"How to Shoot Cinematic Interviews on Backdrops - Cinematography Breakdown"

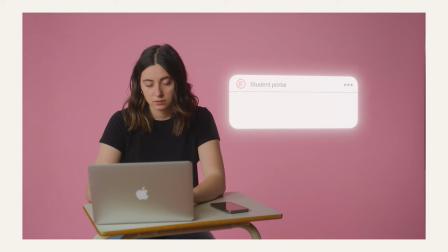Shooting interview style productions is the bread and butter of any cinematographer or videographer.
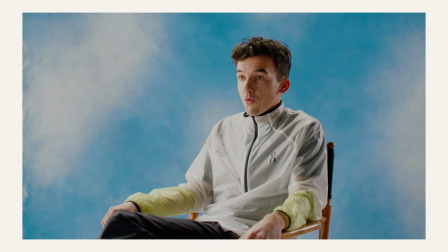Knowing how to shoot a clean, nicely lit talking head will advance you in your cinematography career more than you can imagine.
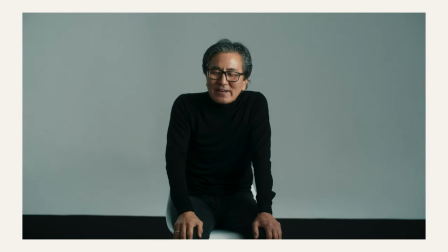I know you have a lot of questions in your mind. Where do I put my lights? Where do I place my camera?
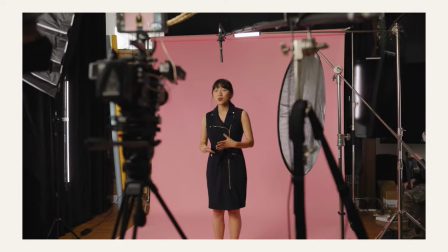What do I need to know? We've made so many mistakes along the way, but I think we finally found a system that works for us.
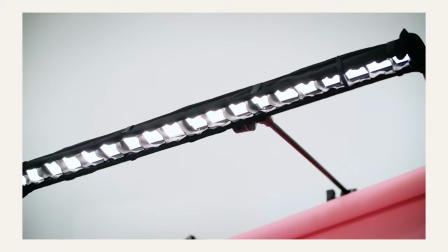And now I'm here to pass it on to you.
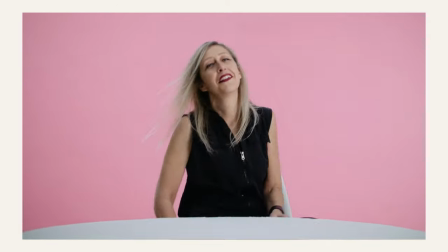Before we even talk about this project, the first thing I want to look at is what makes a good interview, and especially one that is on a backdrop. The main problem that arises when shooting an interview on a backdrop is that it can feel flat or boring.
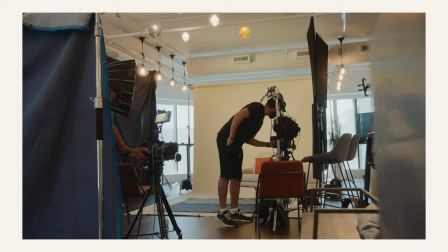There are many ways to combat this by building depth in your image with the use of shaping light as well as production design when applicable. Generally, you would set up an interview with two cameras, the first being a master wide that's generally framed in the center or in the thirds.
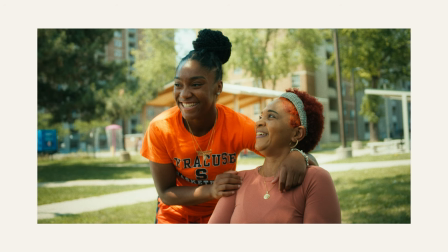I've seen this done in many interviews, and this is very dependent on the subject manner as well as the directing style.
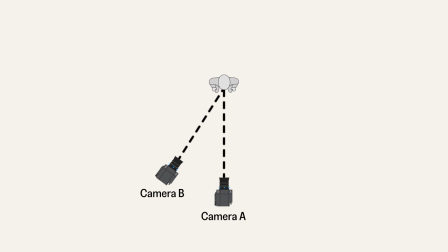The second angle would be a tighter angle, and this would be on the left or right side, depending where you're keying from.
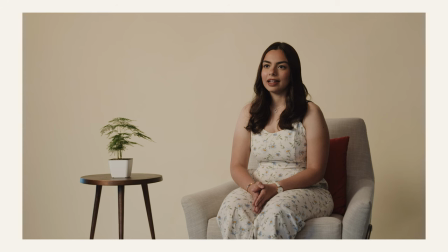And the way that cinematographers develop depth in these images is by shaping light. The first is using a very large key source to give a soft look to the talent to complement their skin.
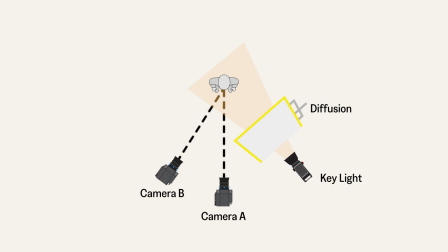This is usually done with a large soft box, angled 45 degrees to the talent, and backed off a decent distance to wrap the light around the face.
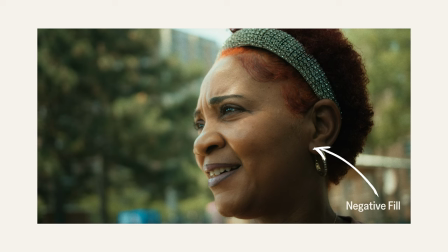The second would be to add or remove contrast to the talent's face with the uses of a fill light, negative fill, or a bounce board.
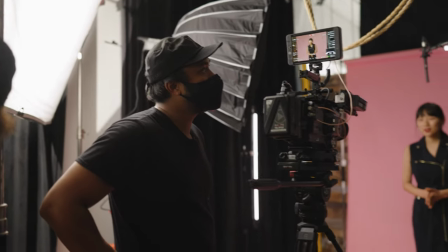And how you choose that is dependent on the look you're going for. If you're going for something that is dramatic for a docu-style, you would definitely use a negative fill. But if it's more airy and comedic, a bounce or fill light would be used.
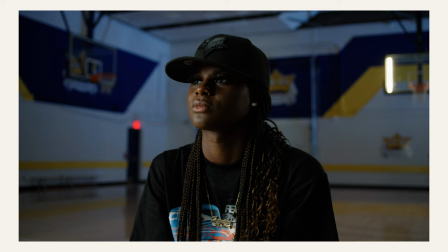And sometimes you might not need either of them, or want to do the opposite as the filming environment provides enough ambient light.
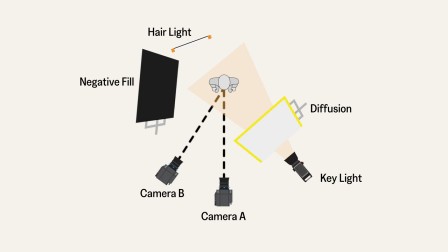To separate your talent even more, the best practice is to add a hair light.
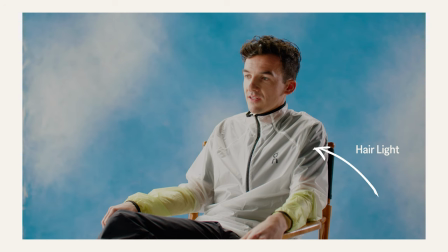And this is usually that small sliver of highlights you can see in the talent's hair or shoulders. and this adds separation from the background. This could be a soft or hard source. This is really dependent, again, on your subject matter. But when I like to use hair lights, I always use a soft source.
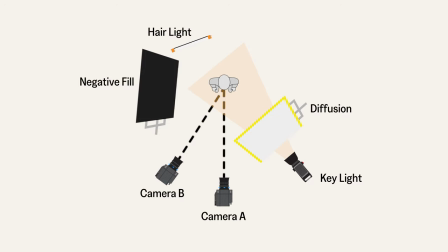Placing your hair light is a tricky thing to navigate as well. But the main thing I like to do is place it to the opposite side of my key light.
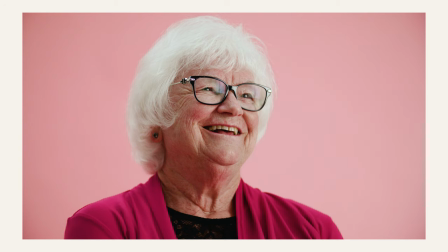So I create a checkboard of light and dark sections across my talent's face.
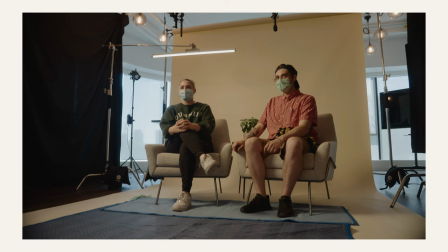There are many scenarios where the hair light could be in a different spot, but this is all dependent on the look you're going for and looking to achieve.
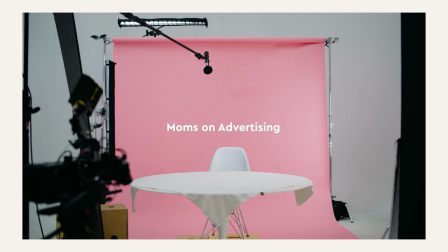And the last thing that we can add in terms of lighting is the interest into the backdrop by shooting some light into it This could be in the form
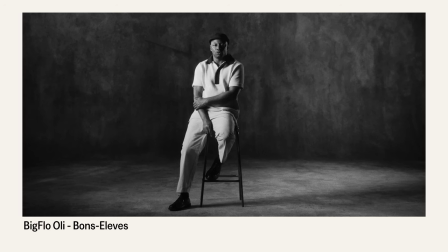of splash of light on the backdrop itself As well as having just the backdrop that has a texture already to it This could be
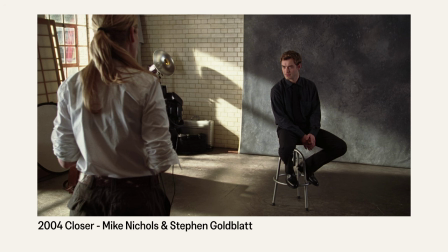in the form of a slash of light gradient of color shapes of light and the list can go on and on And another way is to do
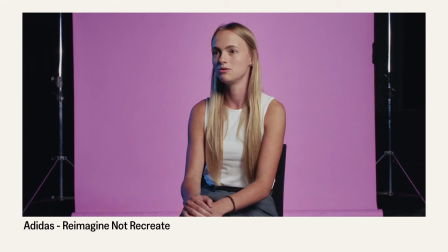the actual opposite with your background and light it evenly so it appears unnatural This is done in this example I am about to break down but
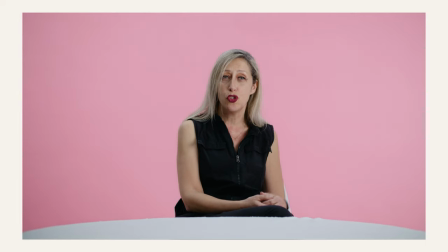I have also seen it in a lot of commercial style interviews Another alternative way of adding depth to your frame is the use of production design.
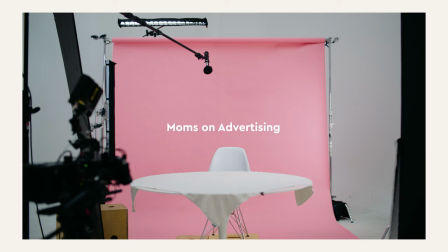This could be in the form of a nice couch to sit on, a table in front of them, or a side table with a lamp or flower. Now that we know all the fundamental concepts of what makes a good interview setup, we're going to go over a breakdown for a Mother's Day campaign that we shot and directed.
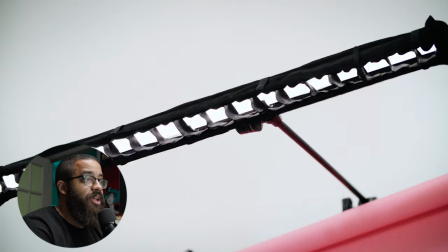And this is the Mother's Day campaign that we're going to be looking at.
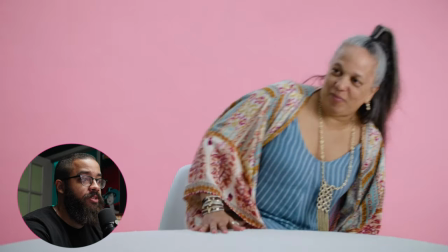So what I've been seeing with a lot of content in terms of these interviews is that a lot of people go for this BTS style
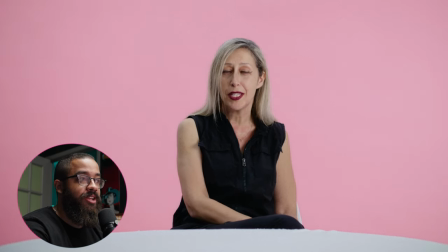approach in terms of showing the slate as well as showing the set and then doing a wide of the whole scene as well as these details.
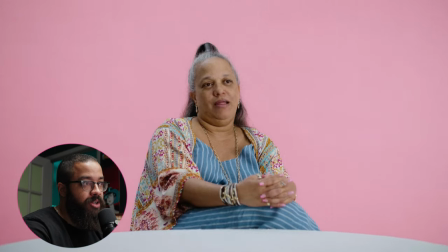This was the creative that was sold for this project in terms of showcasing oh we're
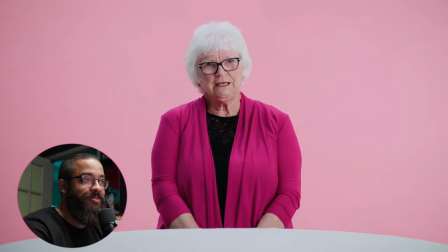bringing our moms in to interview them to see what they know about the
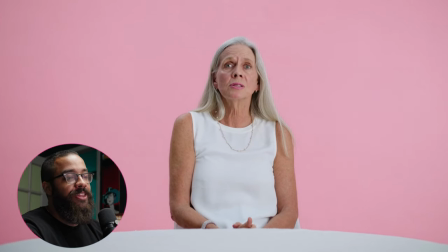advertising industry and I feel like that this is very appropriate in terms
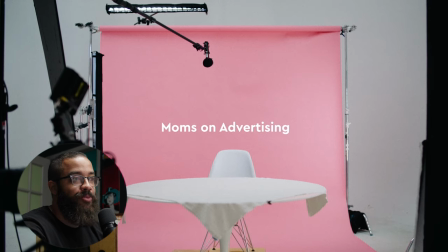of what advertising about what commercials are made about as well as the different forms of media that involve advertising.